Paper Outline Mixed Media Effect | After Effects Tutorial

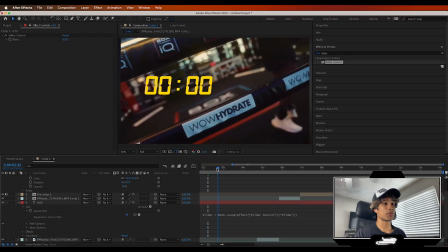8:35 Nothing has happened, but don't worry, it's actually very, very simple.
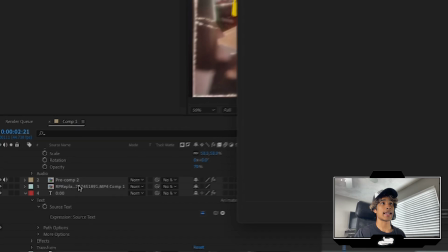8:38 Before you do anything else, just go to your file and then hit Project Settings, and then go to Expressions and make sure you're on Legacy Extend Script.
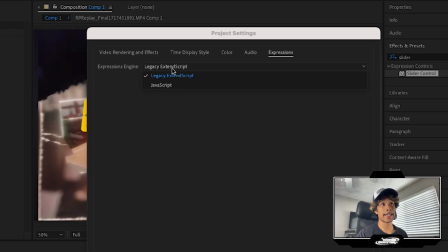8:46 This is very important. If you're on JavaScript, it won't work. You have to use Legacy Extend Script for your expression to work just the way it works.
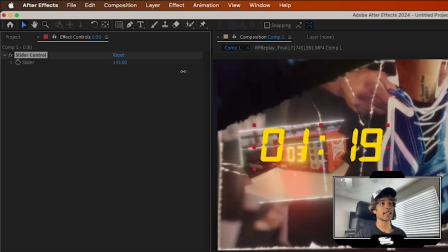8:53 And then now you see, once we go to our slider, we can adjust the slider and we have this cool timer animation effect, and you can make the timer go to however high you want.
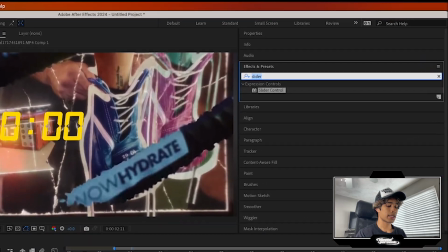9:01 It's actually really, really cool effect. I'm gonna go to my effects and presets one more time and search for a glow effect just to make this thing pop a little bit more.
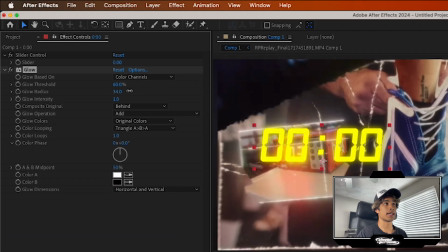9:09 And I'm just gonna increase that radius up to about like 34-ish. Now let's close this drop down.
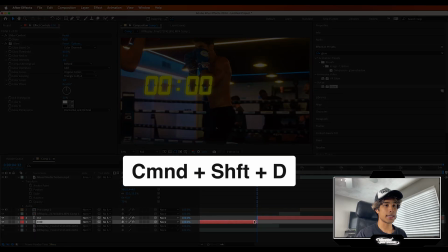9:14 Let's go to the layer that we wanna add this effect to. I'm gonna hit Command Shift D to just trim down this text layer, Command Shift D one more time.
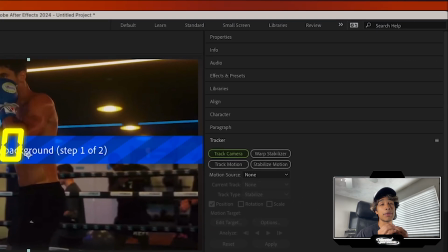9:21 And then I'm just gonna go ahead and track the camera of this one clip so that we can make sure that this timer looks like it's in 3D space, and it'll look really, really cool.
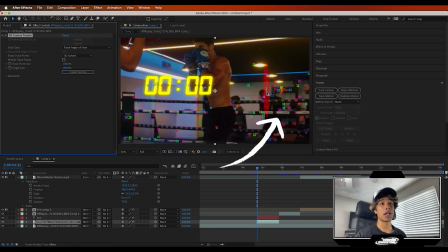9:29 Trust me. Once that camera track is done, you'll see we have all of our 3D flowers. Love our 3D flowers right here.
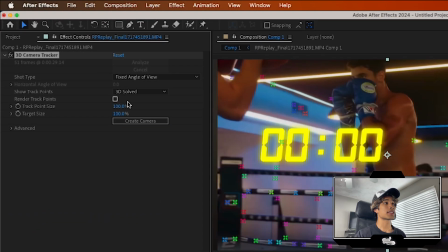9:35 And what you're just gonna do is you're just gonna go ahead and create a camera.
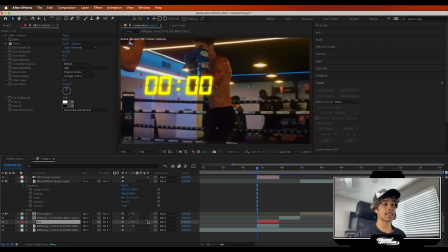9:38 And now, final part, just go ahead and turn your text layer into a 3D object by selecting the cube icon right here.
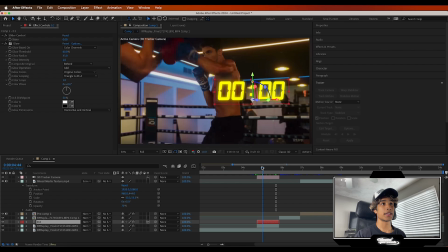9:45 And now you're gonna see, boom, it's in 3D space. It's kind of moving around really crazy, but all you have to do is just scale it up.
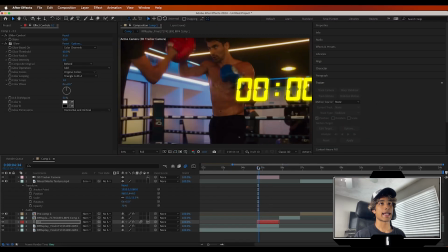9:51 Make sure you turn on the motion blur as well so that motion blur is accurate. Actually, I'm turning off the motion blur right now because the render rendering is just way too much.
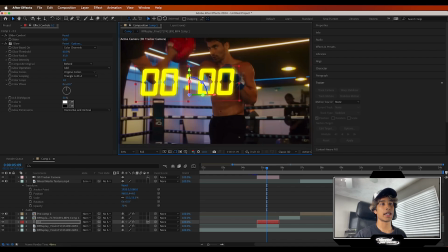9:58 But you can just go ahead and readjust this timer text to wherever you want. You can of course go ahead and rotoscope your subject so that that timer text is behind them.
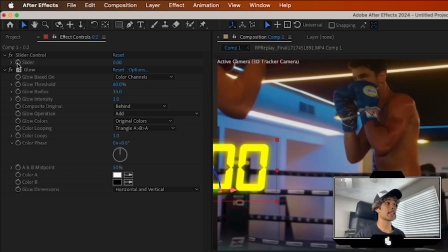10:07 And then last but not least, just go ahead and turn on the keyframe for your slider.
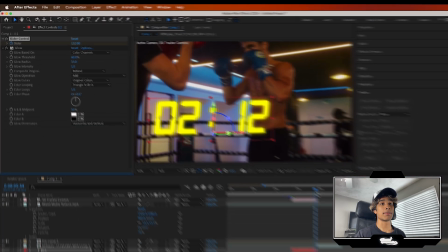10:11 Go to the end of the clip and just turn up that slider a bunch so that number counting is just going up, and boom, we have this cool like timer effect.
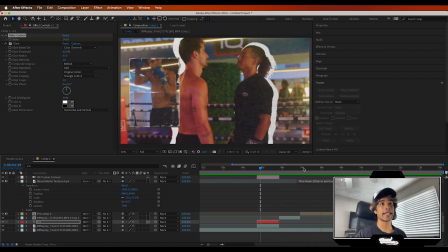10:18 Everything looks super insane. We have a bunch of crazy camera movement, some stop motion effects, looks absolutely sick. And with that, here are the final results.